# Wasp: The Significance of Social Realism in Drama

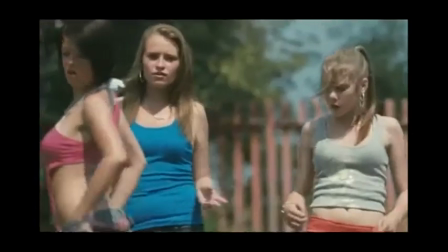In this video essay, I will discuss the significance of social realism in drama.
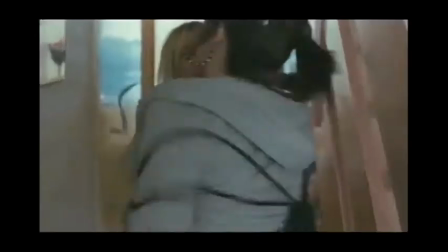Social realism, also known as socio-realism, has been used as a way of expressing an art form for quite some time now,
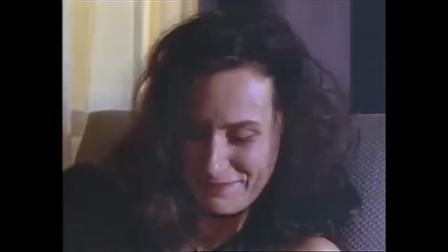especially within cutting-edge drama, most notably British drama.
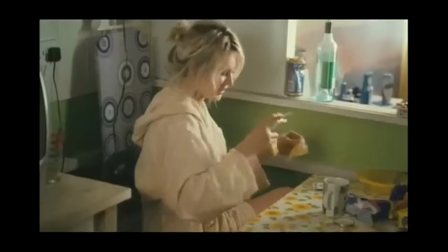Social realism began somewhere in the 18th century, revolving around artists such as William Hogarth, Henri Dormier, Francisco de Goya and many others.
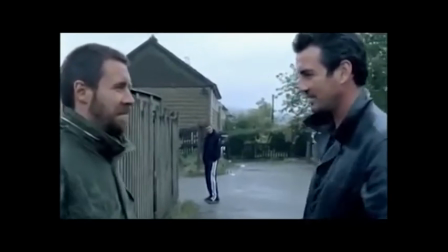In the mid-1840s, Dormier would publish his works known as Les Genes des Justices,
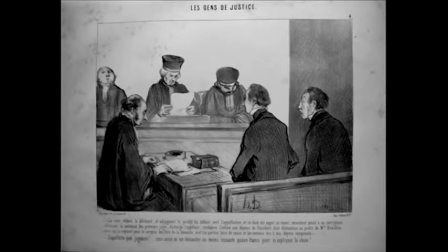which exploited the corruption and greed of figures of law, such as defendants and judges.
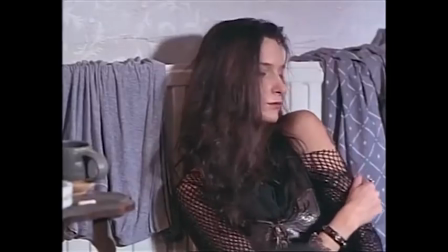It is said that he was heavily and negatively influenced by his work as a bailiff during his youth.
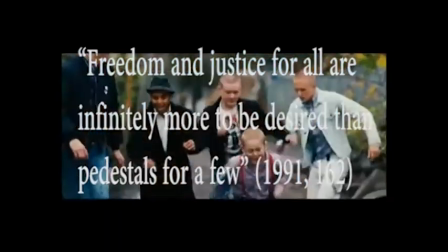Freedom and justice for all are infinitely more to be desired than pedestals for a few.
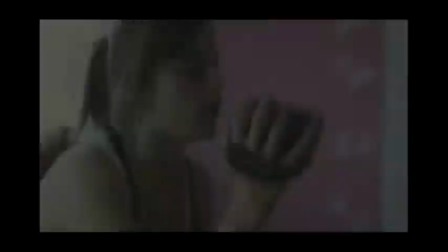An original quote by Dormier, which critically examines the origin of social realism, exposing the corruption and wrongs of society, which has been a big influence in modern day cinema.
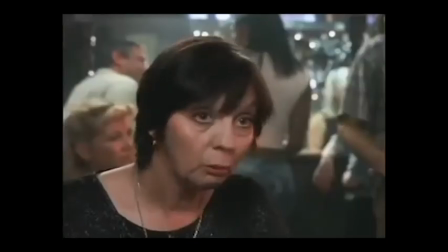Social realism somewhat creates a familiar tone and setting for the audience by using a range of techniques.
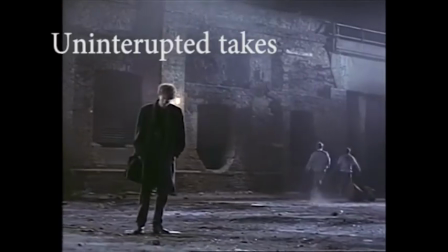These include long uninterrupted takes, handheld shots, a strong use of location,
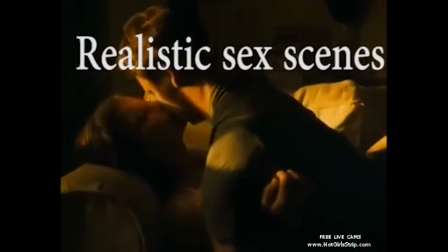realistic or unscripted dialogue, realistic sex scenes, naturalistic lighting and it normally consists of a social or political agenda. under.
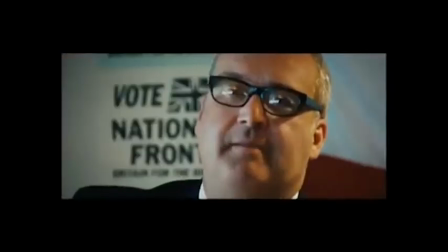Social class is very important in social realism, as it tends to be exploited.
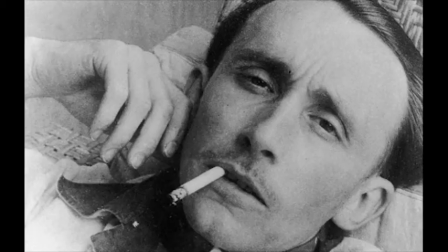Andre Bazan, a well respected film theorist, felt that these techniques promoted an ambiguity that more closely resembled our perception of reality.
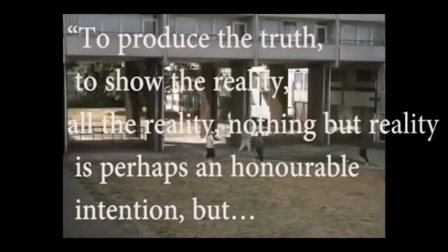He stated, to produce the truth, to show the reality, all the reality.
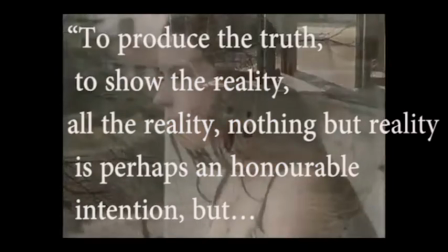Nothing but reality is perhaps an honourable intention, but in the cinema there can only be a representation of reality.
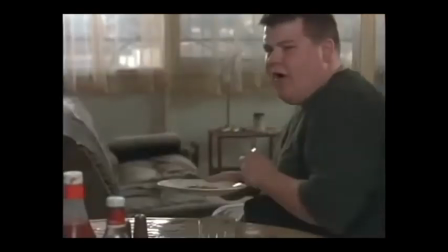Here, Bazan expresses the significance of social realism in cinema.
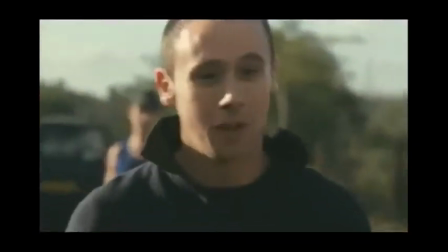He believed film was uniquely capable of representing the real, implying the camera is a natural tool for realism.
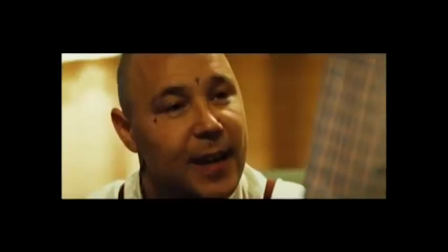The purpose of social realism, apart from being a realistic take on cinema, society and life, is to oppose the style and formula of Hollywood cinema.
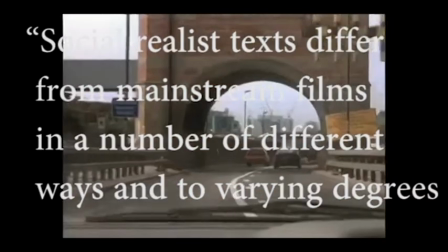Social realist texts differ from mainstream films in a number of different ways and to varying degrees.
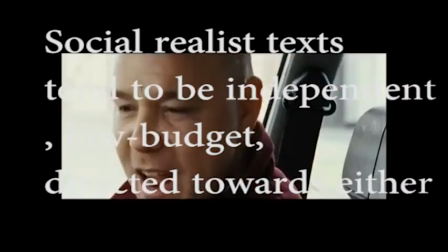Social realist texts tend to be independent, low budget, directed towards either the art house circuit and or the video or
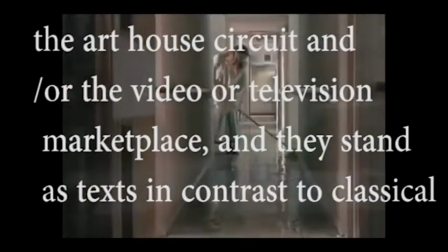television marketplace and they stand as texts in contrast to classical Hollywood realist texts.
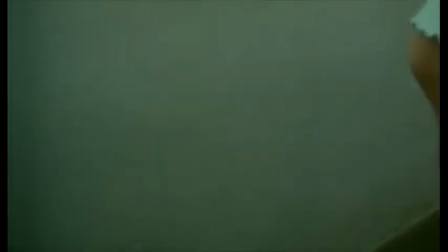Social realism is a powerful tool to be used in short film as well as feature length film, most notably Andrea Arnold's cutting-edge short drama Wasp.
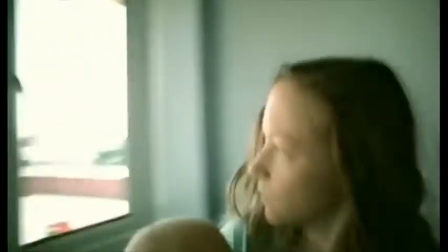The story follows young single mother of four Zoe and her struggles as a victim of poverty and depravity.
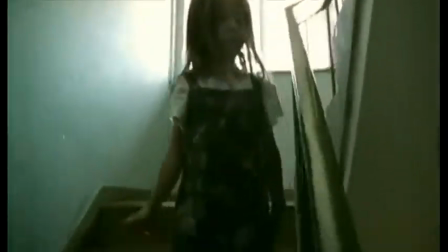We're not sure if this is any fault of her own, we are merely given hints as to how she wound up in such a situation.
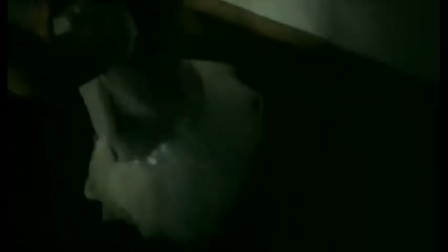As soon as the film starts, we are introduced to the tone and formula of the story. The setting is a run-down council estate, much like the ones we see in real life all the time.
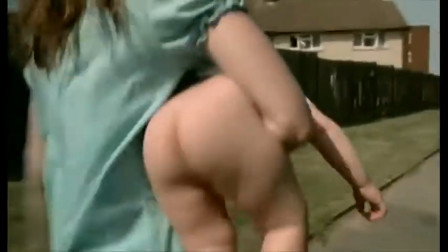Zoe and the children look filthy, deprived of nutrition, and we can see that her baby boy is lacking clothes.
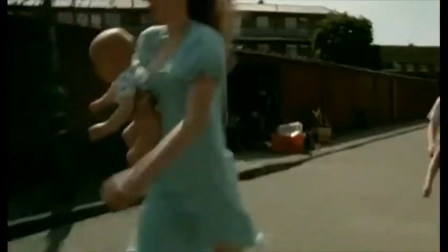This is what social realism produces, the truth, the reality, it's close to home.
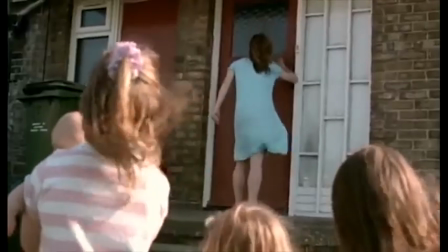The entire film consists of handheld camera shots. This draws the audience into believing that they are a part of the story themselves, the observers, so to speak.
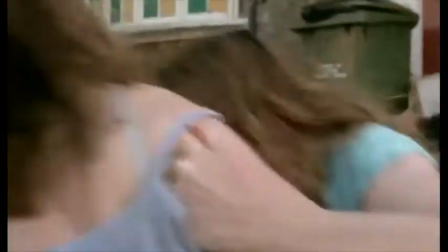Handheld shots create an intensity. There's no time to breathe, which is what a short film does.
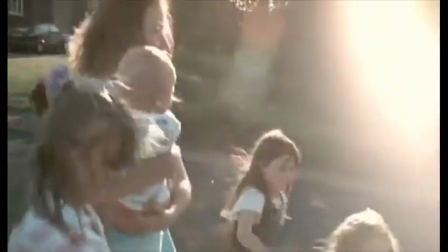Although the running time for Wasp is 24 minutes, there is an entire story to tell in such a short time, and that's done very simply with the use of social realism.
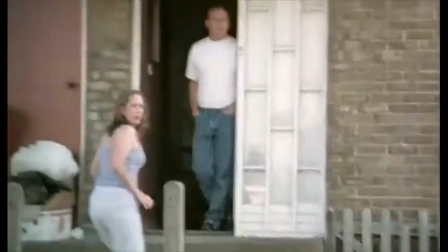One element of social realism is show,
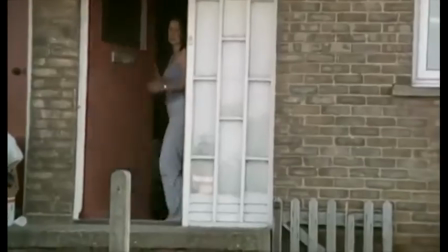don't tell. we only have to look at society itself to draw a conclusion as to how Zoe and her children are in this situation.
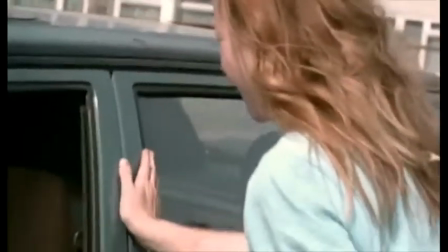After meeting an old boyfriend Zoe agrees to meet him at the pub after lying about her children stating that she is simply babysitting them.
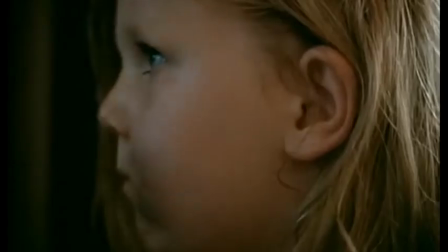It could be argued that the acting is phony and slightly over the top however it is
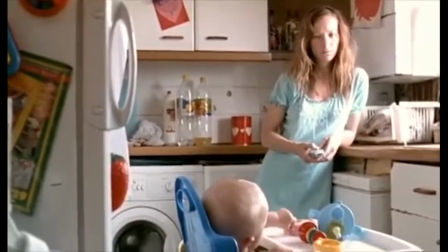purely naturalistic dialogue reflecting on how we communicate with one another in reality.
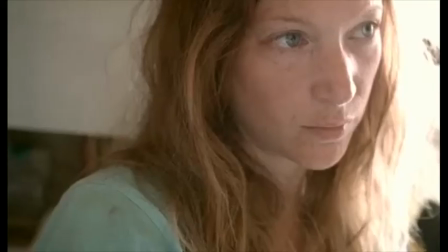This scene gives us an insight into what family life is like for these characters, living in poverty.
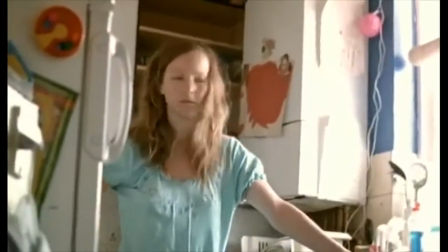Zoe gives her children a bag of sugar to share out as she has no food. This is somewhat a familiar sight to the audience.
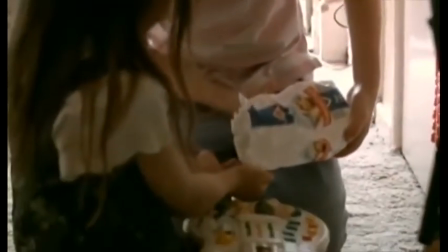We see it in newspapers, social media sites and we hear about it on programs such as the Jeremy Kyle show.
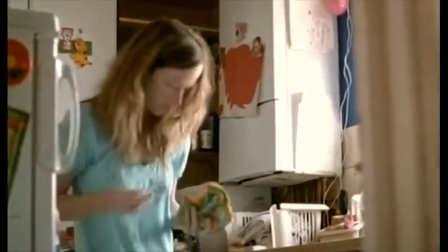The use of unsteady handheld shots in this scene put the audience in Zoe's shoes, forcing us to feel the pressure she is under in such a situation.
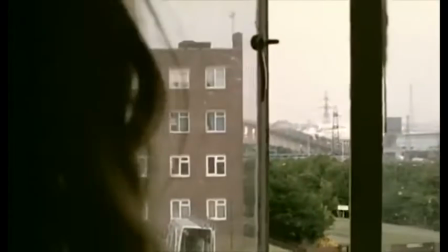Once again, we are reminded of how she and her children are on the breadline, counting her pennies and realizing she hasn't got enough.
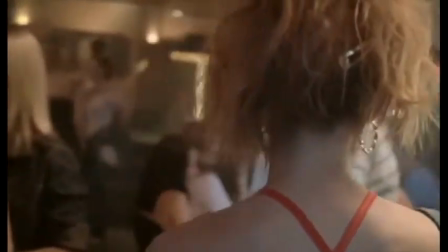The pacing and the editing is a vital element of social realism.
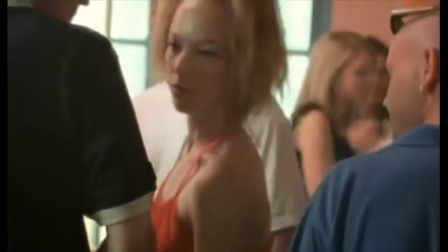We bounce from Zoe being under immense pressure in the pub to her children running around outside.
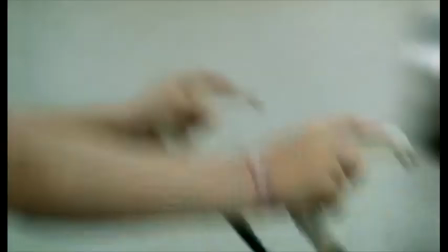The jumps between scenes indicate that something bad is going to happen. This is a prime example of the camera being used as a tool.
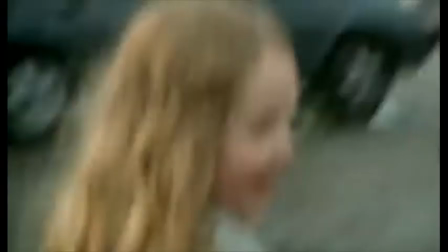The way the camera is used here makes it difficult for the audience to see what's going on, which in essence creates tension.
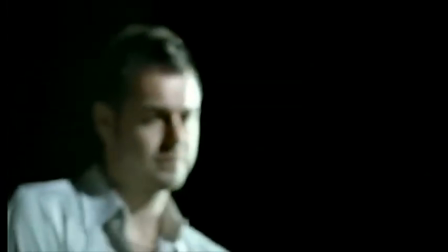And there it happens, the groundbreaking incident. David's face has a thousand words, which leads to the usual social realism ending of ambiguity.
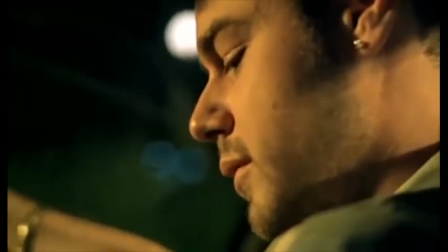David drives Zoe and her children home. It could be argued that this is a glimmer of hope.
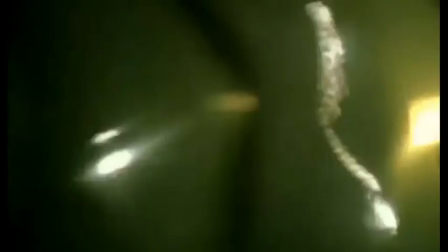It could also be argued that things would be the same for Zoe and her family. David may never speak to her again.
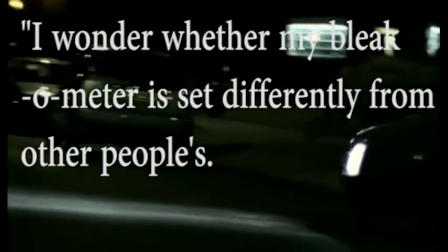In an interview with The Guardian, Arnold states, I wonder whether my bleakometer is set differently from other people's.
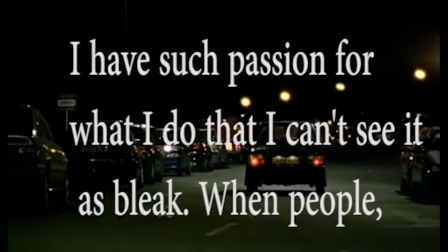I have such passion for what I do that I can't see it as bleak.
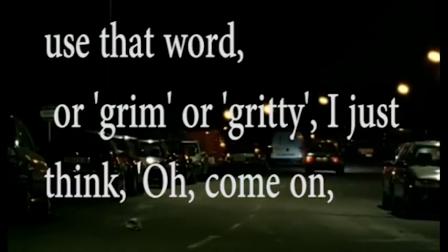When people use that word or grim or gritty, I just think, oh come on, look a bit deeper.
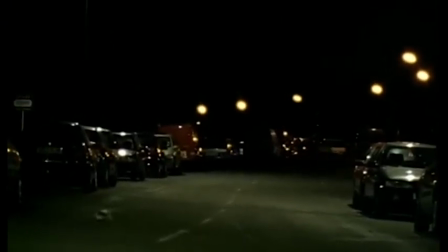In conclusion, the significance of social realism speaks for itself. Very much like drama and horror, social realism is part and parcel in cinema.
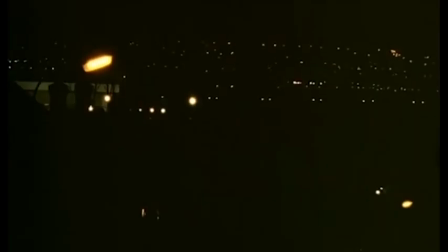It grew with film and continues to be expressed within the art form. Social realism is not a genre, it as a style, a formula, a way of expression within a genre itself. It will be devoured by filmmakers and artists, especially in British drama, for many years to come.